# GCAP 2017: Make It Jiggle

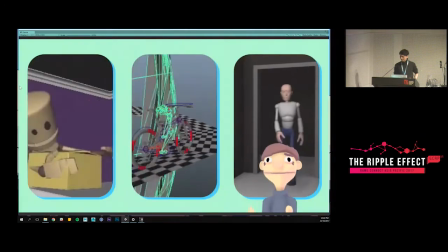We did all these. Do you remember this? It was great.
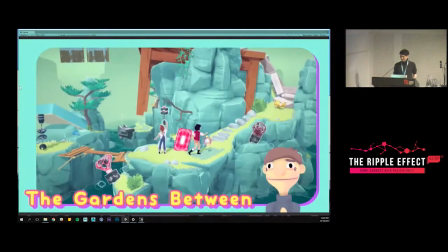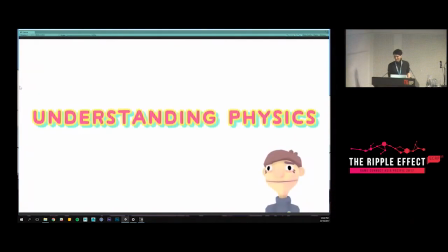Yeah, physics. Great. Very good. Understanding physics. All right.
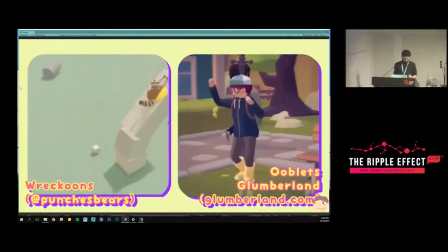Next one. Um, so, uh, all right.
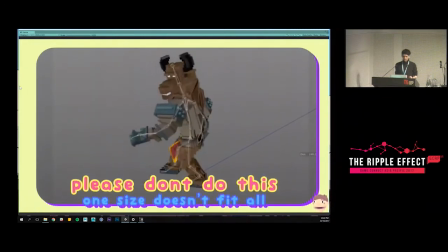So physics is really hard,
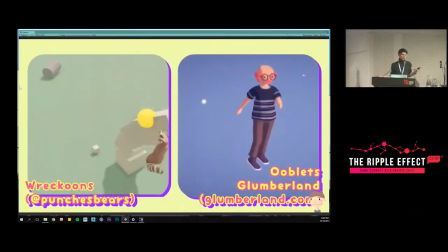and pretending, like, making things move as if they have weight to them is very inherently tricky.
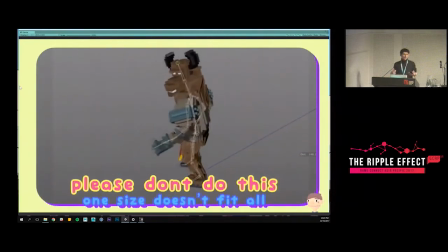So there's a lot of tools that help,
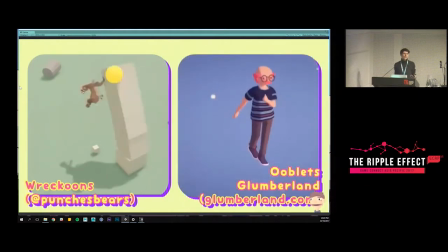and a lot of the time you don't want to have to think really hard about physics and how things move.
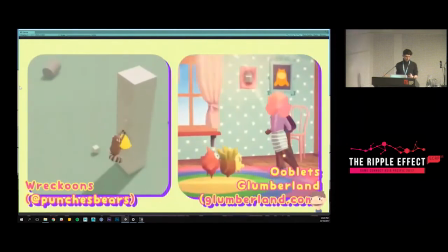Surely the computer can do it for you. Surely there's things to do it for you.
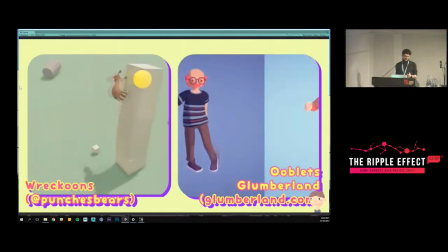Yes, there are things that can do it but also no motion
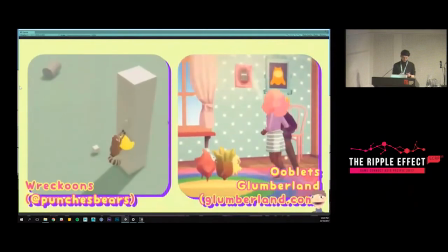capture and canned animations like the one there available to small teams and often general use
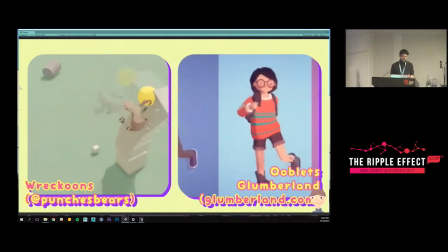and not designed for your intended purpose and that's really important intended purpose and how it fits into your
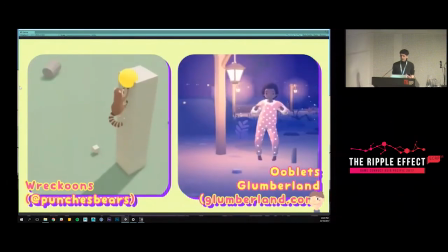experience so you can see Ooblets has got
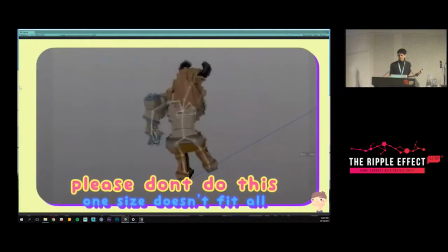a bunch of dancers those are using the same system as the system that's this weird voxel Minotaurs using, I think Mixamo,
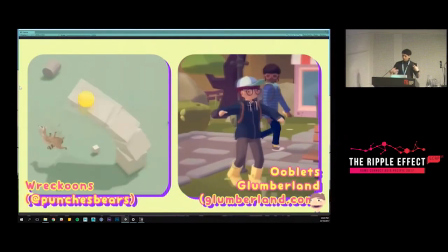except that what Glumberland have done is decided
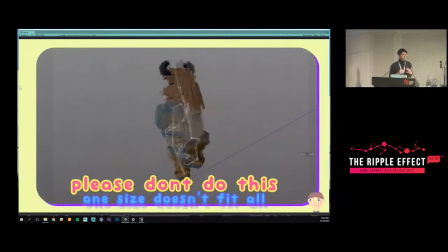that they wanted to take a shortcut and
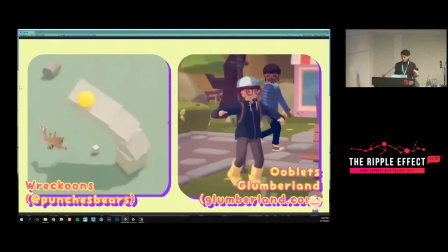incorporate these canned animations from Mixamo into their game and allowed them to be dopey and fun
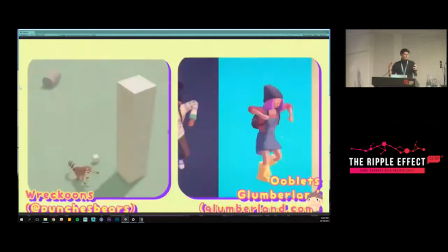and it fits within their world and their aesthetic treatment.
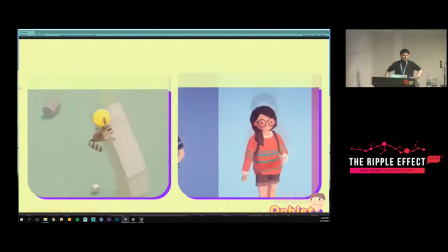Whereas this weird voxel guy has the weight of a realistic human who's like,
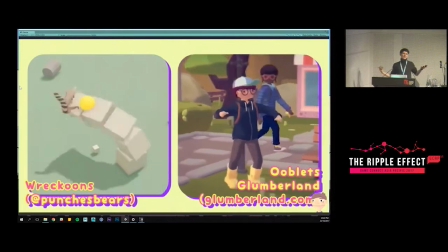it's pretty much like, it feels like someone's wearing an ill-fitting mascot suit.
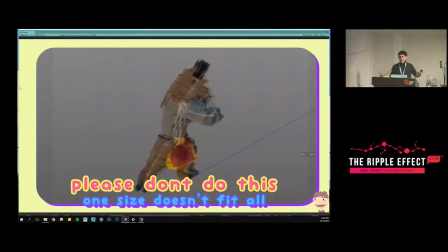And it just doesn't fit the badass attack that they really want it to happen.
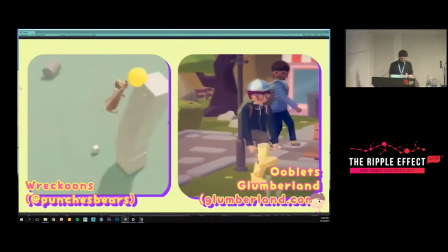So, you know, just think about it so I don't know if you've guessed but realism really isn't my jam
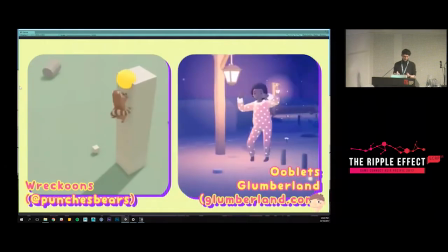mocap and canned animation is a quick fix and often doesn't do anything much well particularly for real-time implementations
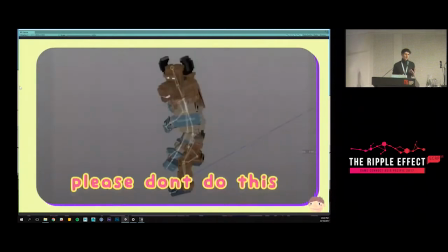and and very focused design if you want good communication you're gonna have to touch
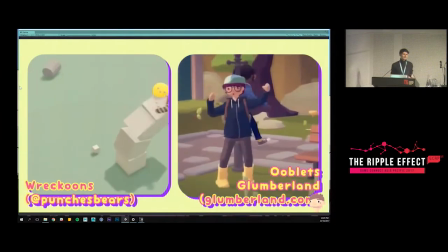your motions and make sure that they are thought about you
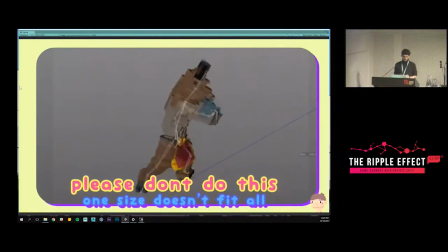don't need to understand a lot of the ideas to start incorporating motion capture or a physics system,
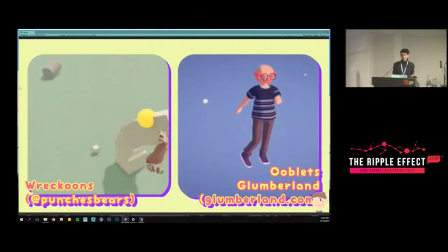but when you do you can pull off incredible stuff like raccoons by Punches Bears or anything that Punches Bears has done.
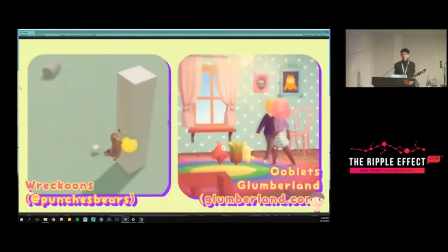He knows everything about physics animation, it's incredible.
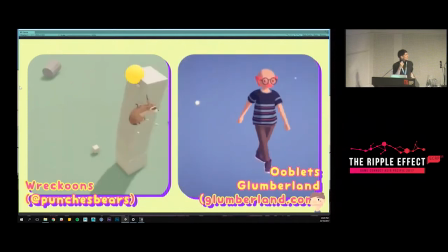This is a broken gif, this is when he breaks it, but most of the time it looks really good.
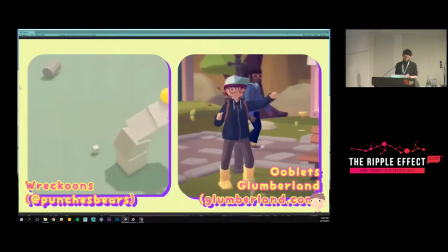so if another thing is like you know if your character isn't full-on human with proper proportions
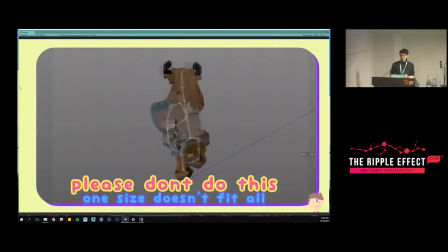those the movements that you get from these
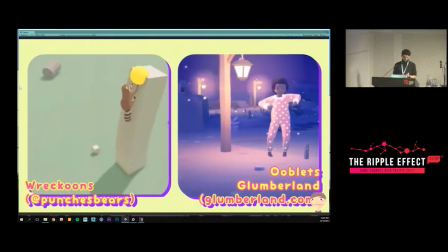these can stuff is just not quite right mocap
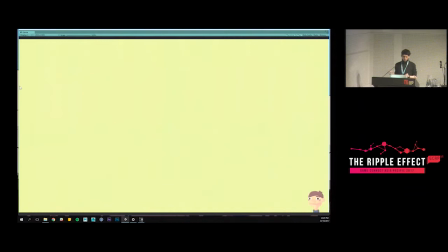and physics systems are not shortcuts but if you're aware of how imperfect they are and that it's a stepping
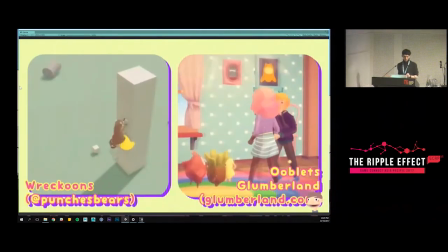stone to great motion you can really make it work in a non-realistic sense as well.
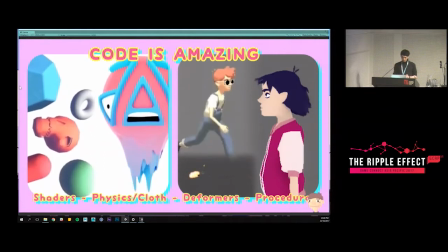All right. Code is amazing. Tools are amazing. Shaders are amazing. Physics systems are so cool. So this guy is not keyed in any 3D program.
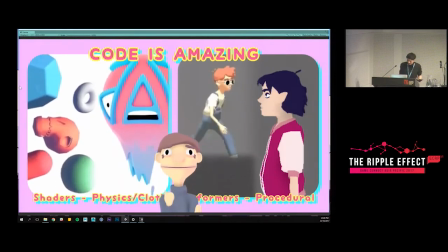He's completely procedurally created. Hi. Hello. Oh, it worked really well in my bedroom. So, if in doubt, you can skip keyframing.